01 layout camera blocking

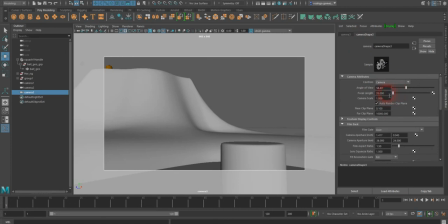8:19 You can change that or change your angle of view.
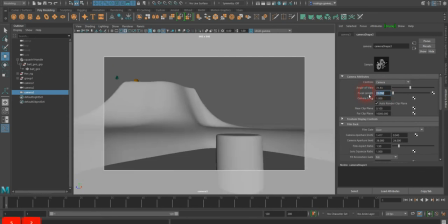8:23 Let's say, for example, if I go to a focal length of 25, that makes the perspective a bit more dramatic,
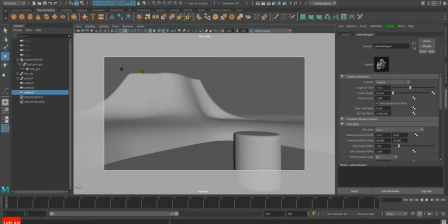8:30 and that way I can try to bring my camera to sort of match my shot.
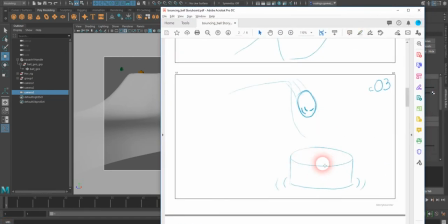8:36 You see that my camera is not right on the stump.
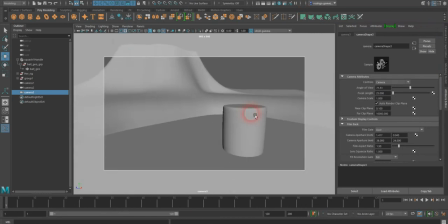8:39 I want to just show a little bit more of it, but I want to see a little bit of the water in the scene.
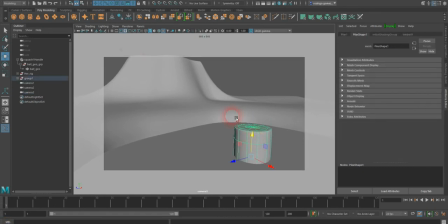8:45 I'm going to bring the stump down a tiny bit so that I can get some of the water that is there.
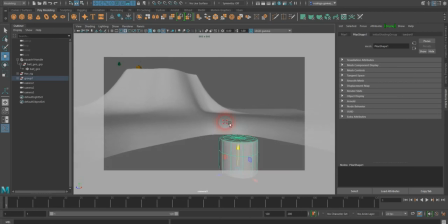8:51 But the important thing is to try to get the best framing possible. And again, my sequence is coming left to right, so
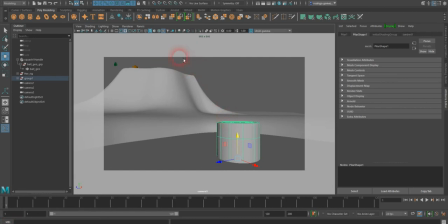9:07 my ball has jumped off frame and now it's going to come down, appear from somewhere here to bounce on that stump. So I'm going to just go and lock my camera right there. I may have to move the camera later on, and there's no big deal about that, but we are generating the blocking as we go.
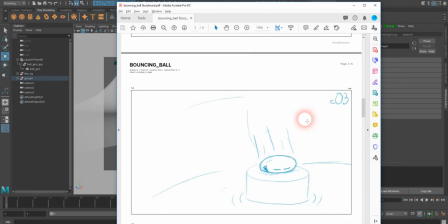9:25 Then I go to my number, this is number 3 still, bounces off. Then I go to number 4, which is the next one over, but this one I'm going to go more like a side shot.
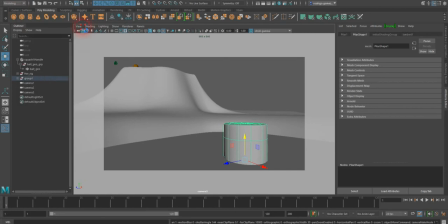9:35 I'm going to create camera number 4. I'm going to go and look through camera number 4.
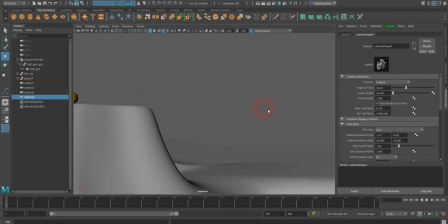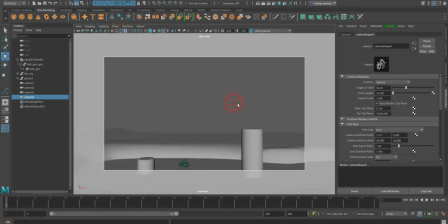9:45 And this one I'm going to just, let me turn on my resolution gate one more time. And I'm going to just, I don't need to show the last stump. I just need to show the new one right there. so that I can see the ball flying, landing, and taking off.
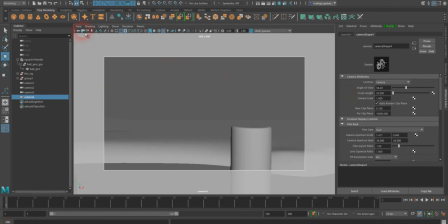10:05 More in a sideways manner. There we go, just lock it. And then I'm going to go and create my next camera.
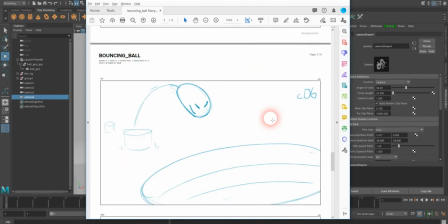10:17 In my case is camera 5 now. So we see it from the bucket, looking over the bucket, a bit more dramatic shot, a bit closer to the bucket, so that we get a very, very impressive landing of the object. Hopefully you can see the two stumps back there.
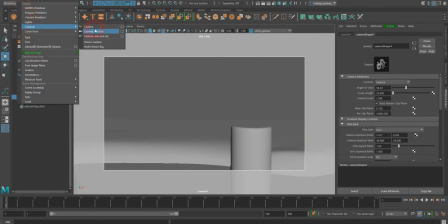10:34 So I'm going to try to do that. I'm going to create that camera, and this is camera 5, I believe.
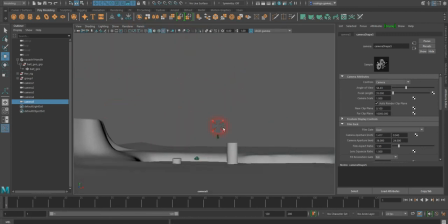10:41 If I look to that camera number 5, in this case I'm going to look at it from the bucket point of view.
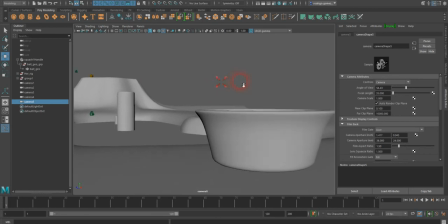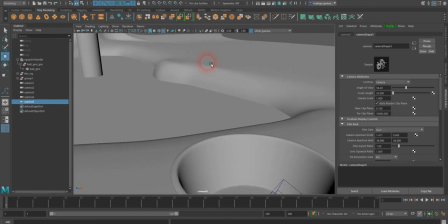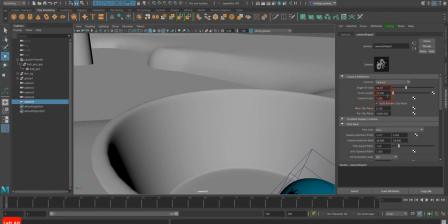10:59 And again, you can change your camera focal length to a lower or higher.
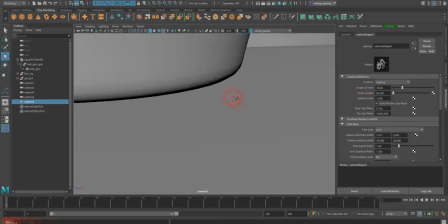11:04 Higher will flatten everything. If we go 50, that will flatten everything. The perspective is less dramatic in this frame this.
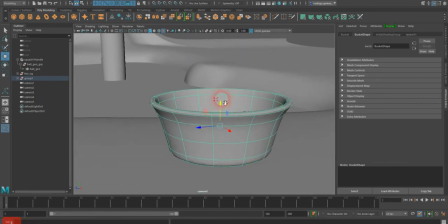11:11 That way, if I hit on the object, I can hit F, and that frames it. That way I can start rotating around it a bit more dramatically.
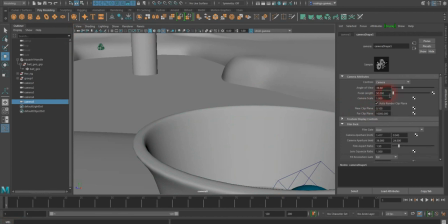11:20 But again, my camera, when I select my camera, 50 is too much. Actually, I'm going to bring it down to 15.
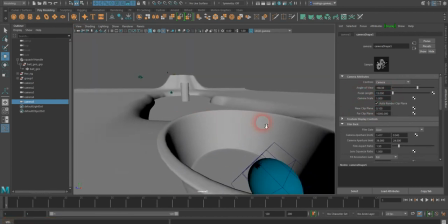11:25 That way, you have a very, very dramatic effect.
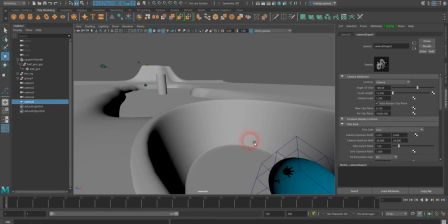11:30 I don't want to reveal the little character in there, because it's kind of like a little surprise to the viewer.
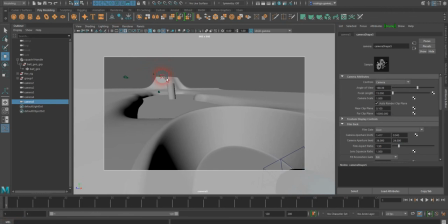11:37 So I try to get the bucket somewhere here.
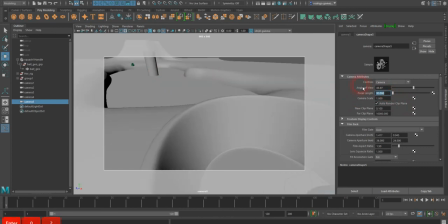11:43 Maybe I'll go 20 on my camera focal length.
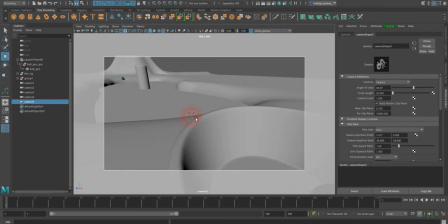11:52 And what is going to happen here is that my I'm going to just go on a generate a more dramatic angle right there.
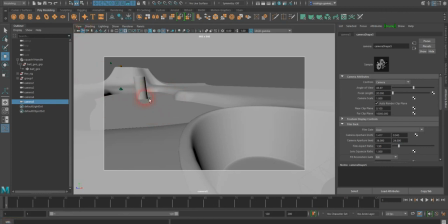12:05 Unlock my camera. Now, in this one, I want to see the two stumps in line, so I'm going to have to animate them to reposition them when the time comes for animation. So we're going to have to switch that when time is ready.